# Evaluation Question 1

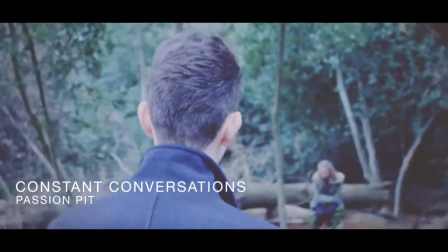(0:00)
Okay, so in this director's commentary, I'm going to be talking about how my music video used conventions,
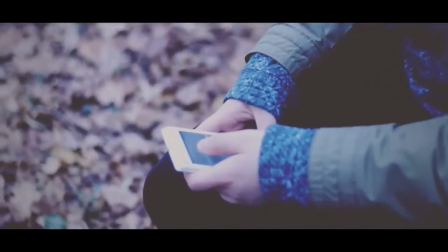(0:06)
developed them, and also challenged them, because our group certainly did all three of these.
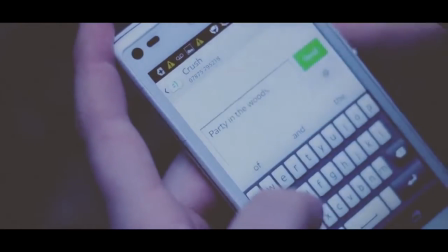(0:11)
I'm going to be talking about my own knowledge as well as relating back to my research,
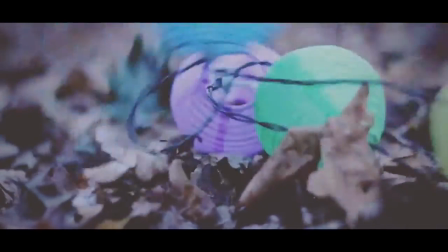(0:16)
and I'm also going to be highly comparing our video to Goodwin's theory, which I'll quickly remind you of in a second.
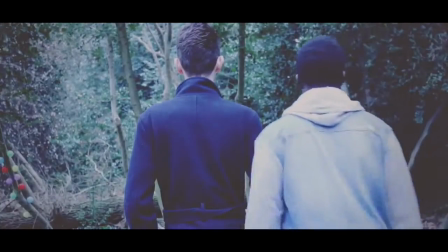(0:24)
So from this, you'll be able to see what sort of techniques we used, and also we're gonna I'm gonna be evaluating as I go along,
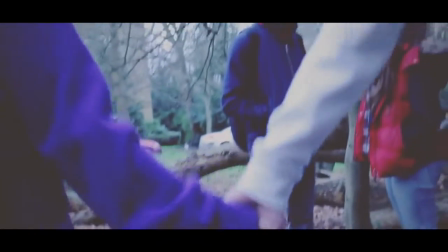(0:31)
so saying how well I think we did this or how effectively this worked.
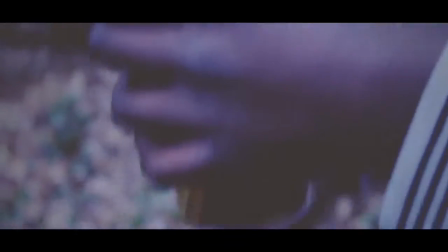(0:36)
So yeah, with that, let's start with Goodwin's theory quickly.
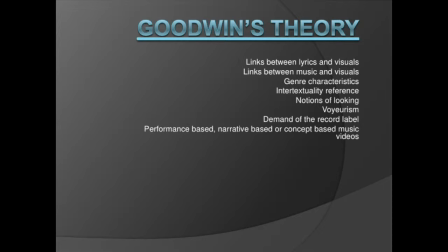(0:40)
So Andrew Goodwin's theory states that there are links between lyrics and visuals, links between music and visuals, characteristics of the genre, which in our case is indietronica, intertextual references, notions of looking, voyeurism, the demand of the record label,
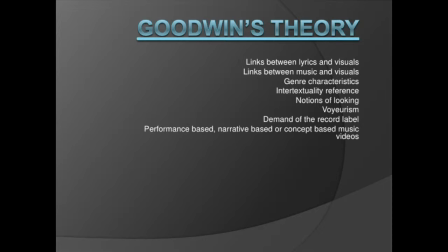(0:56)
and either a performance, narrative, or concept-based music video. So essentially, this applies to most music videos, and as we go along, I will be discussing if our video fits with his theory or not.
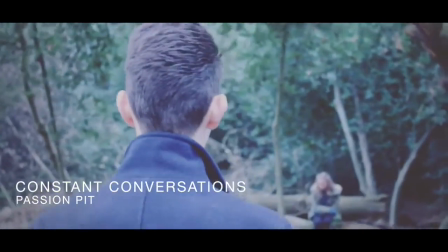(1:12)
Immediately at the start of the video, we're introduced to this very
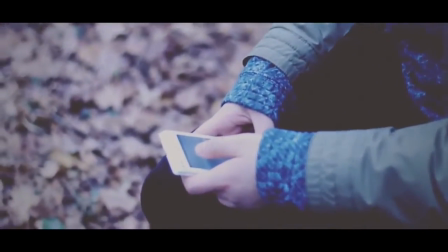(1:16)
mysterious, kind of dreamlike colour scheme, and this was done using Magic Bullet in Final Cut.
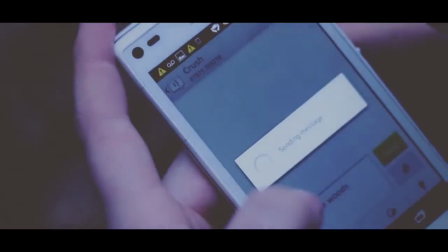(1:23)
It's quite a hazy colour grading, and all the colours seem to be desaturated,
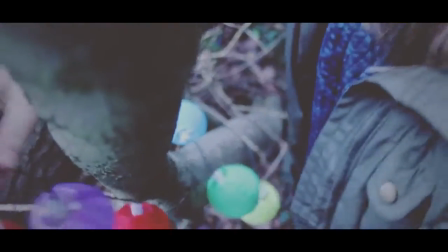(1:28)
and this links very well with the music because the music's sort of dreamlike and surreal and quite relaxing as well.
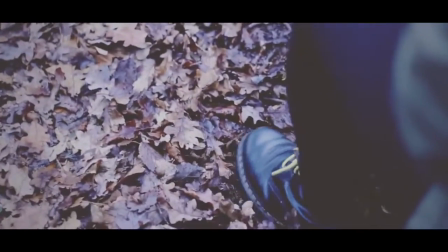(1:35)
So therefore we have this straightaway agreement with Goodwin's theory because
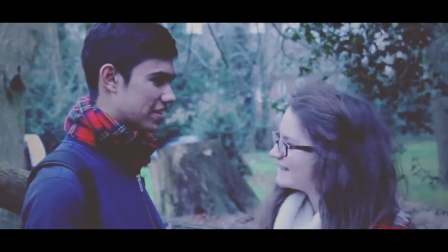(1:40)
our music video does fit this idea that there's a link between the music and visuals.
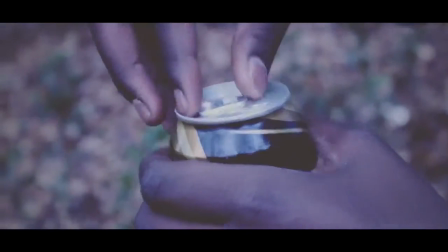(1:45)
So this is a convention that we stuck to throughout the whole video.
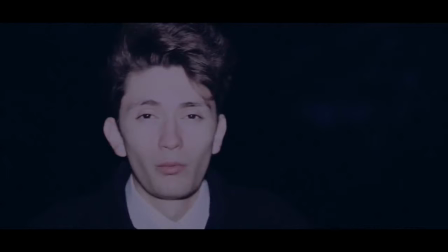(1:53)
A common convention of most music videos, as also noted by Goodwin's theory, is that the notions of looking and the voyeurism, they link with the main artist. So especially in modern music videos,
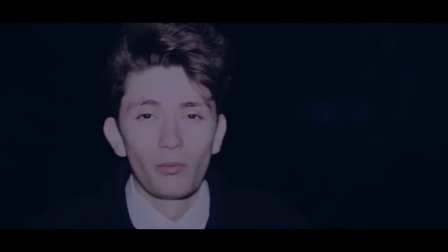(2:07)
the main artist is presented in normally a sexual or sort of model-like way, so we're supposed to look up to them. But what's interesting is we challenge this idea, so up until this point we haven't actually seen the lead singer's face.
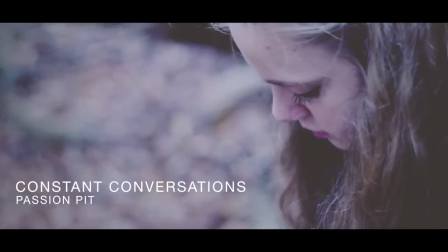(2:22)
So rather than be presented as something amazing, he's being presented as something mysterious and godlike.
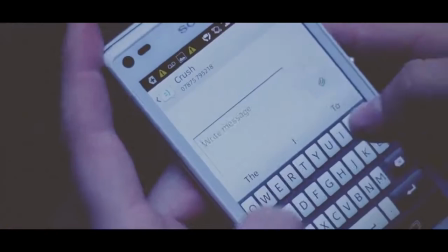(2:28)
So this straightaway challenges the conventions.
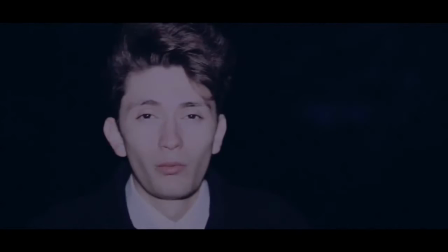(2:30)
And also in his lip syncing scenes, the black background also makes him seem quite dark, so we're not really sure what he's up to. So that again doesn't support Goodwin's theory. So that's an element we challenged,
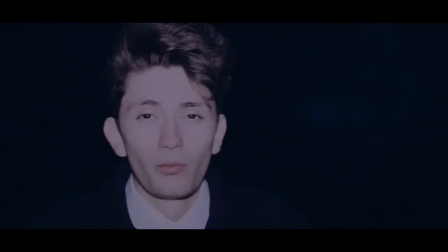(2:42)
and we think that it works quite well with our video because our video is very surreal in terms of the colours and the rewind back in time, but we wanted to ground it in reality, so to show not everything's perfect and you can't always tell what people's personalities are like.
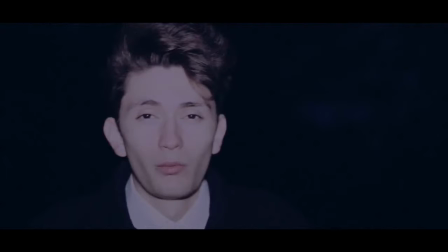(2:59)
So this is why we chose to not show his face up until this point. Also, another common feature of music videos and also short films and narratives in general is binary oppositions, and we kept this idea as well.
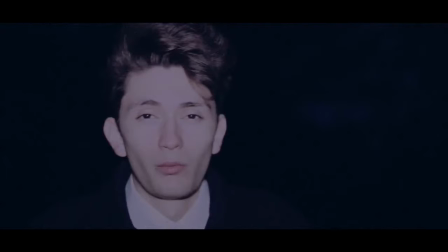(3:14)
So we've got, as you'll see to come, the idea that there's alcohol versus non-alcohol, but in this case we've got light versus dark. So there's such a startling difference between the light daytime scenes and the lip syncing scenes that take place at night.
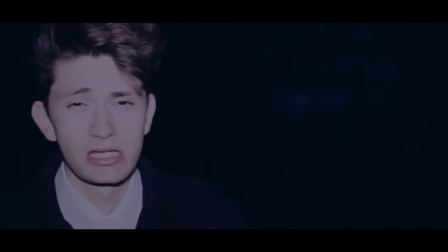(3:30)
The difference is extremely noticeable, but we think that this helps aid the narrative,
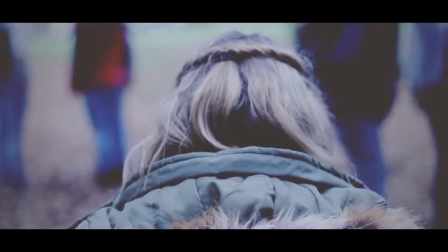(3:36)
and this is again another typical convention of most music videos.
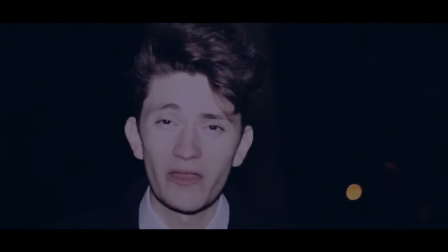(3:45)
That scene there where the boy and the girl look up at each other, I would say that that's voyeurism between the characters, so not just for the audience.